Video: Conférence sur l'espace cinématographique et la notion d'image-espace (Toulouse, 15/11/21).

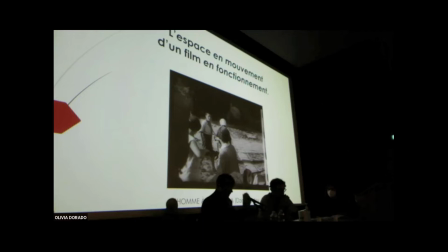24:27 Mais à part Deleuze, en fait, beaucoup d'autres auteurs ont été importants pour ma réflexion, alors notamment des philosophes, dont il a déjà été un peu question ce matin dans les interventions, comme Merleau-Ponty ou Henri Maldinet,
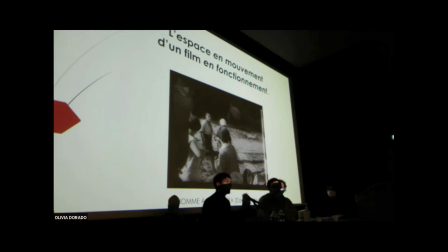24:40 ou Jan Patočka, mais également des prédécesseurs sur la thématique espace et cinéma auxquels il faut rendre hommage, alors notamment Élie Faure pour son concept de cinéplastique, terme que je réemploie, Jean Mitry, Éric Rohmer, Henri Hagel ou André Gardy, qui n'est pas là aujourd'hui, mais voilà, qui a livré une contribution importante.
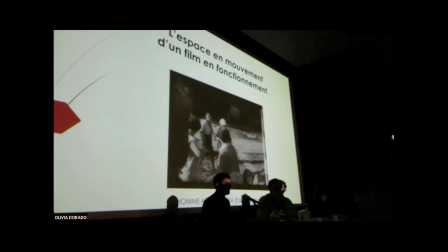25:00 Moi, je voudrais juste vous donner un exemple, celui de Rudolf Arnheim, qui a écrit un livre en 1932 qui s'intitule « Le cinéma est un art », et je voudrais vous lire une citation assez longue de Rudolf Arnheim, tout en vous montrant le premier plan du film « Rosetta », des frères Dardenne en 1999,
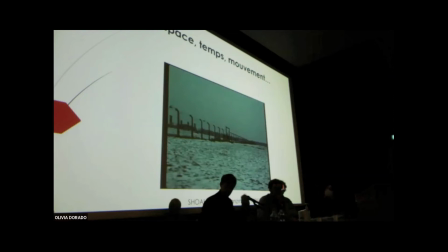25:16 donc un film qui date de 67 ans après la citation que je vous et qui n'apparaît pas. Excusez-moi.
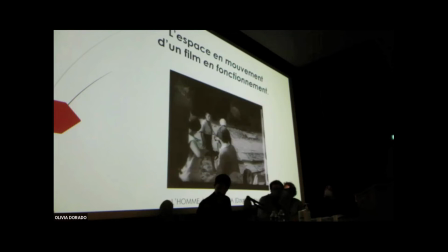Bien. Je vais. Alors par contre, il y a beaucoup de slides qui sont passés.
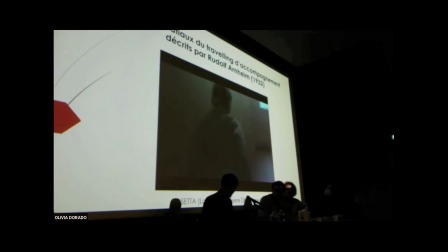25:38 Ah ok. Ah oui, non. Excusez-moi, c'est moi qui ai raté quelque chose. Donc, je reviens.
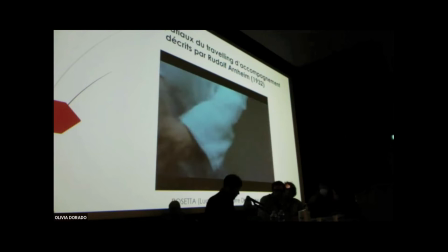25:52 Et je vous lis Rudolf Arnheim. La caméra en mouvement est plus particulièrement utile quand l'action ne se passe pas dans un seul décor où les acteurs vont et viennent,
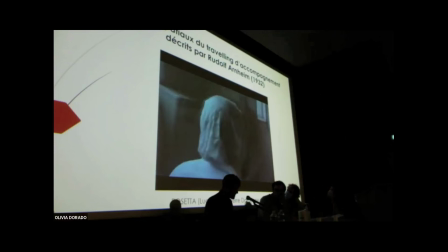26:02 mais dans un décor qui change, où les acteurs sont en quelque sorte les seuls repères fixes. La caméra peut suivre le personnage principal à travers les pièces d'une maison, descendre les escaliers, aller dans la rue, et la silhouette de l'acteur reste toujours à l'image, tandis que ceux qui l'entourent passent comme un panorama en perpétuel changement.
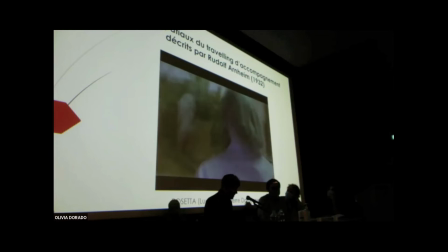26:19 Par ce moyen, le cinéaste est en mesure de faire ce qui est très difficile pour le metteur en scène de théâtre, montrer le monde à partir du point de vue d'un individu, prendre l'homme comme centre de son cosmos, c'est-à-dire rendre accessible aux yeux de tous une expérience éminemment subjective. Fin de la citation de Rudolf Arnheim.
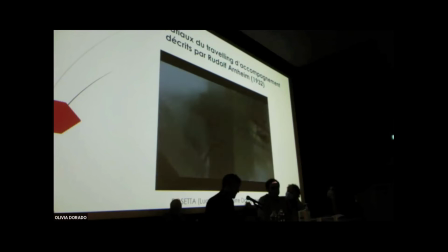26:37 Quelle belle façon, je trouve, de décrire les enjeux d'une forme filmique qu'on nomme aujourd'hui le travelling d'accompagnement et qui est devenue très courante,
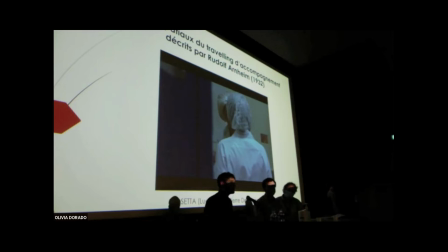26:44 notamment dans le cinéma d'auteur contemporain. Il arrive que la théorie soit un petit peu en avance sur les films. C'est aussi une très belle façon de décrire ce qui se passe dans ce premier plan de Rosetta,
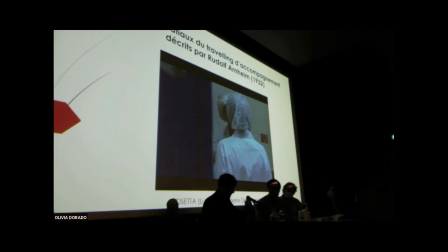26:58 où l'on suit véritablement l'être au monde de cette ouvrière à la trajectoire nerveuse qui, tout à sa colère, ne voit quasiment rien autour d'elle, pour laquelle l'espace autour d'elle n'est qu'obstacle dans une trajectoire nerveuse et dynamique. La théorie peut parfois être en avance sur les films,
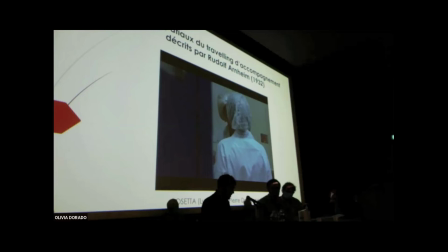27:17 en tout cas, elle devrait, je crois, toujours affronter la question de la spécificité du mode d'expression cinématographique. Je regrette un petit peu, à titre personnel, que cette question de la pureté expressive du médium, comme on dit, soit passée parfois un petit peu au second plan, soit qu'on la juge déjà résolue,
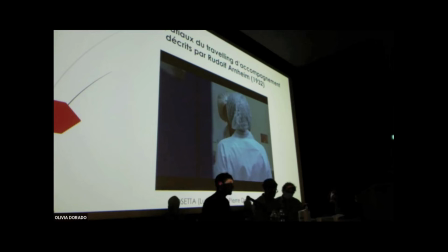27:34 ce qui, à mon avis, elle n'est pas, soit qu'on la juge parfois inutile pour la réflexion sur le cinéma. Et cette question, à mon avis, ce sont les films qui nous appellent à la remettre sur l'établi en permanence, parce que les films nous sollicitent, alors par exemple ici sur le plan spatial, de façon souvent mystérieuse, souvent difficile à verbaliser.
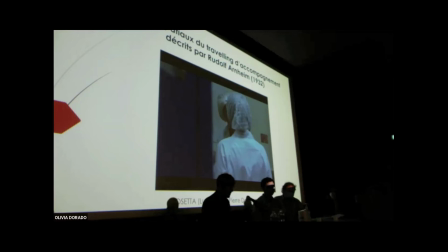27:53 Dans le cinéma contemporain, par exemple, un film comme Still Life de Jason Kay, réalisé en 2007, me semble un très bon exemple. C'est un film qui fait surgir énormément de questions et on se rend compte qu'on n'a pas toujours le vocabulaire théorique, je dirais, pour le décrire.
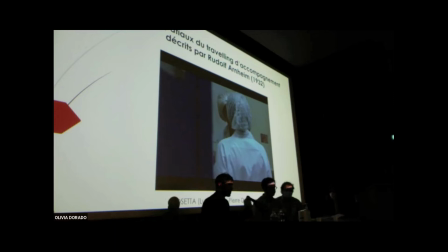28:08 Et bien sûr, on peut convoquer un vocabulaire existant. Par exemple, on peut faire de Jason Kay une sorte de cinéaste néo-réaliste contemporain. On peut reprendre ce que Bazin disait du cinéma néo-réaliste et ça fonctionne dans une certaine mesure. Mais ça ne permet pas de saisir, je crois, tout ce qui se passe dans ce film.